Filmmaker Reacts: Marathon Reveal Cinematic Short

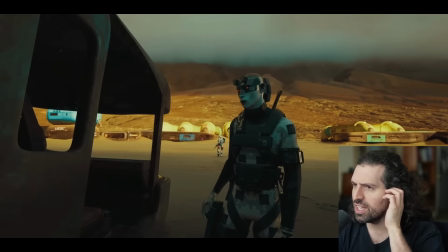It's like someone's finding culture in a world that's lost it. When we talk about Ozymandias, the great has left the world and we're left with just endless sands.
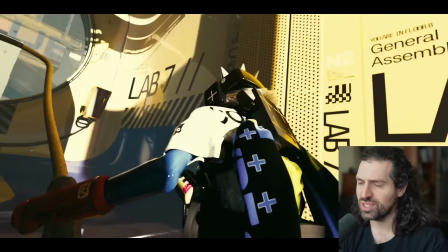It's reflecting the poem perfectly. It's a really great start to a film. We have two characters who are now pitted against each other.
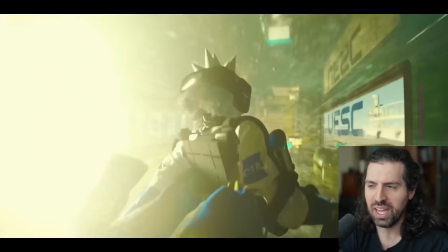We have the poem as the sort of thematic underbelly. There's a feeling of like reaching.
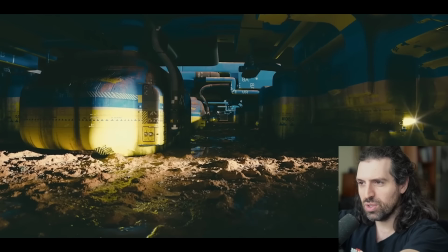It's like we can almost get there. We can almost grasp what's at the end of this hallway. It's an idea.
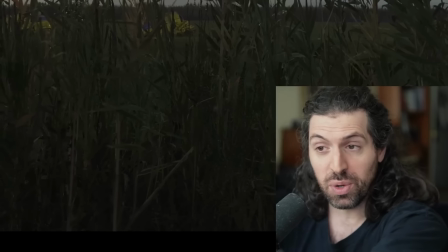It could be peace. It could be hopefulness, but we don't get there. We do not reach it, as these characters don't. Today I'm watching, reacting to, and breaking down the cinematic language of Marathon Reveal Cinematic Short.
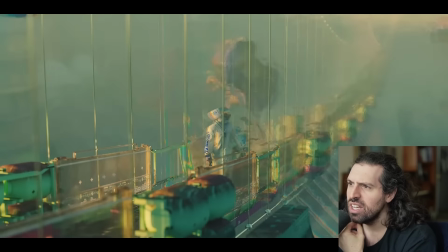This has been requested by a lot of people in the comments of my latest works, so let's check it out.
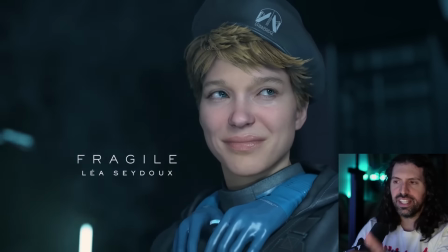I'm very excited to see what exactly this is. If you enjoy our time together, make sure to check out some of my other cinematic breakdowns.
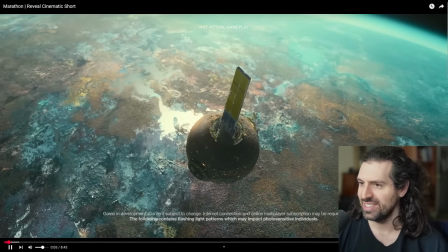All right, let's check this out, guys. I'm excited to see what exactly the deal is here.
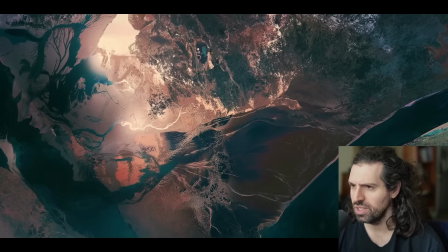Really foreboding sound design and imagery here. It's abstract.
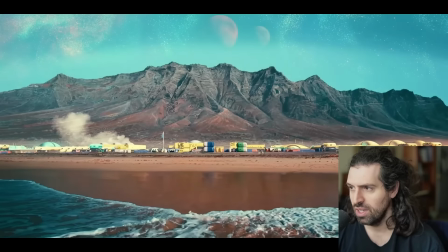It's fantastic. They're using scale to create abstract imagery and really detached, strange angles.
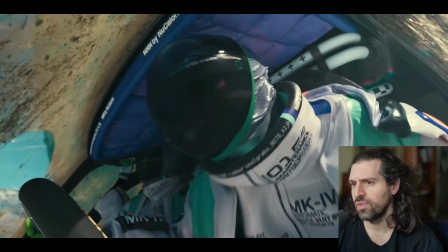Kind of like out of context.
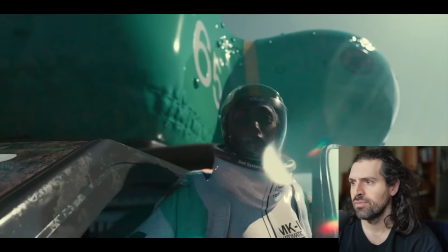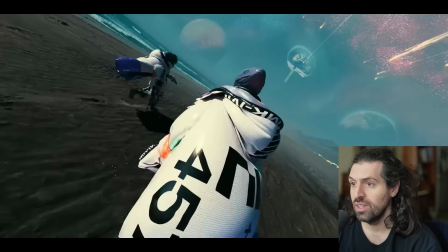Wow. Impressive rendering.
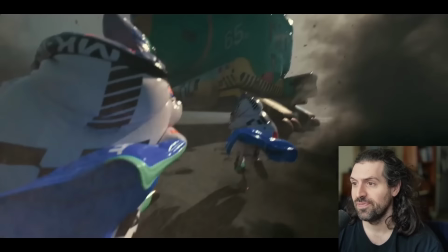Look at the clothing. Oh my god. That was a fantastic intro.
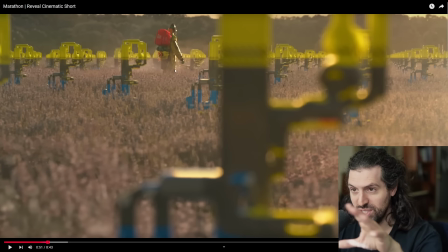I mean, this looks photoreal. This looks absolutely photoreal. If you had just seen this out of context, a lot of that is because of the shallow depth of field, but this is fantastic.
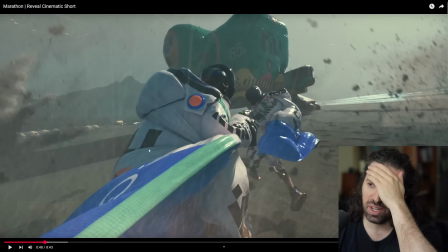It's like these detached camera angles. I mean, look at this. Look at the clothing.
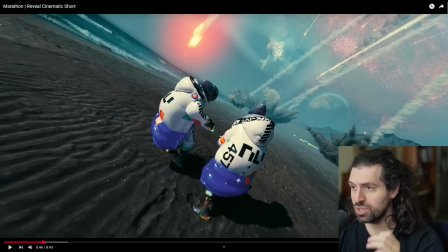Look at the lighting. This is fantastic work. Also, what we've done here is we've used a really wide angle lens.
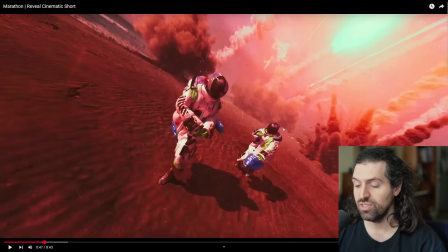And here specifically, look how the camera moves. It's very subjective because it feels, I mean, there's some film grain.
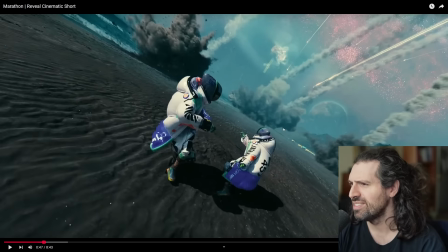This is like artifacts on the frame as well, which is really cool.
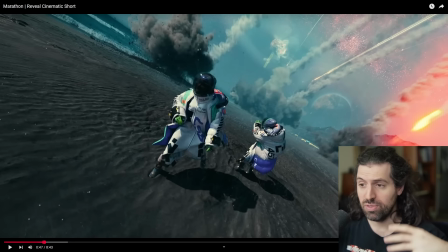But yeah, it's a subjective point of view. The camera's shaking, it's moving. It's like, what was that? Whoa, like I gotta get out of here. As you're the audience experiencing this in real time, it's really like tense and urgent feeling.
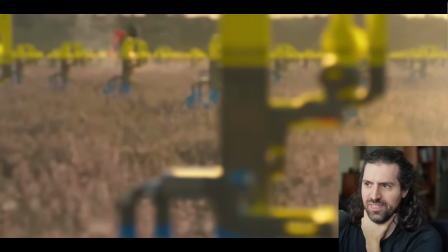It's fantastic. Yeah, I love this shot.
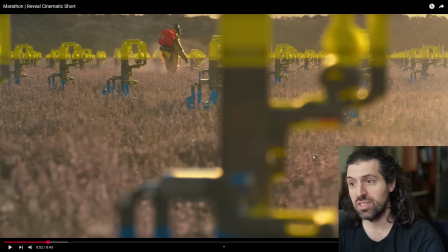Like I said, abstract. We're using images, shapes, negative space to create abstract imagery, so it feels kind of off. Like we've decided in this frame for the composition, we're going to put this out of focus,
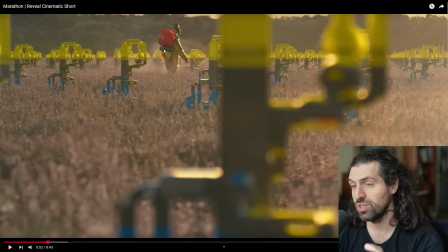humongous piece in the middle of the frame, but then of course the focal point we focused up here on the subject who's walking in the back. We don't know what these are. Some sort of farm is what we can surmise, but it's alien.
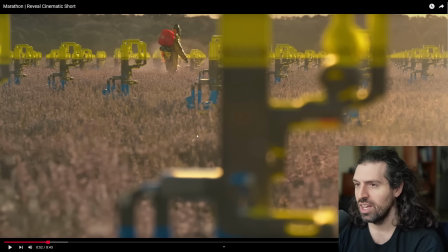It's weird to us. Also, the color grading is just a little bit shifted from how it would look for us in that sort of midday to evening lighting and that golden hour lighting. It's got a little bit more like yellow. It's stripped the orange out of the image. So if this is wheat, it's lost that yellow orange feel. It just looks a little weird.
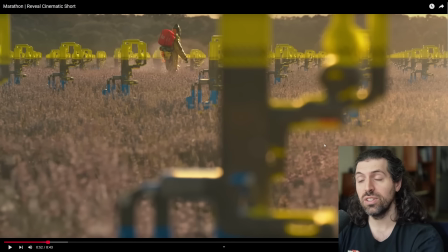So just these little subtle tweaks to kind of play into what seems to be the color scheme and the sort of color theory of this game, which is a fantastic choice.
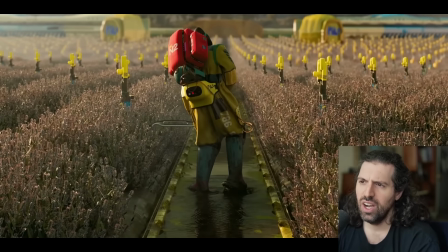Really good feeling. Oh yeah, oh wow.
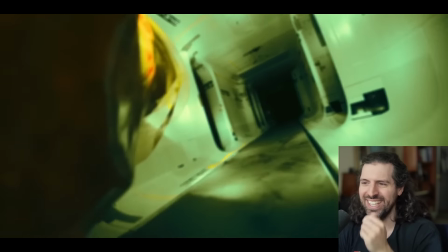Oh, that's awful. Oh man. Visceral, tangible feeling there.
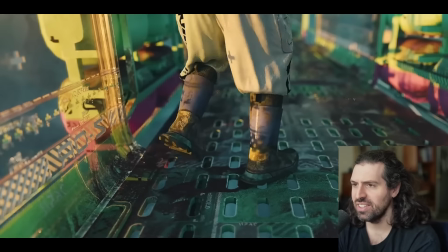I love how it's like as if it's like logging the deaths of these people and the strange, oh wow.
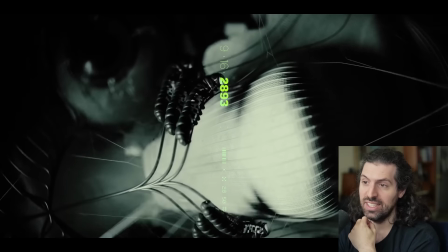Oh my goodness, yeah. That's terrifying.
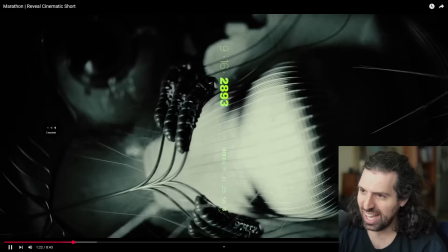We're using abstract, like I said, here we are again.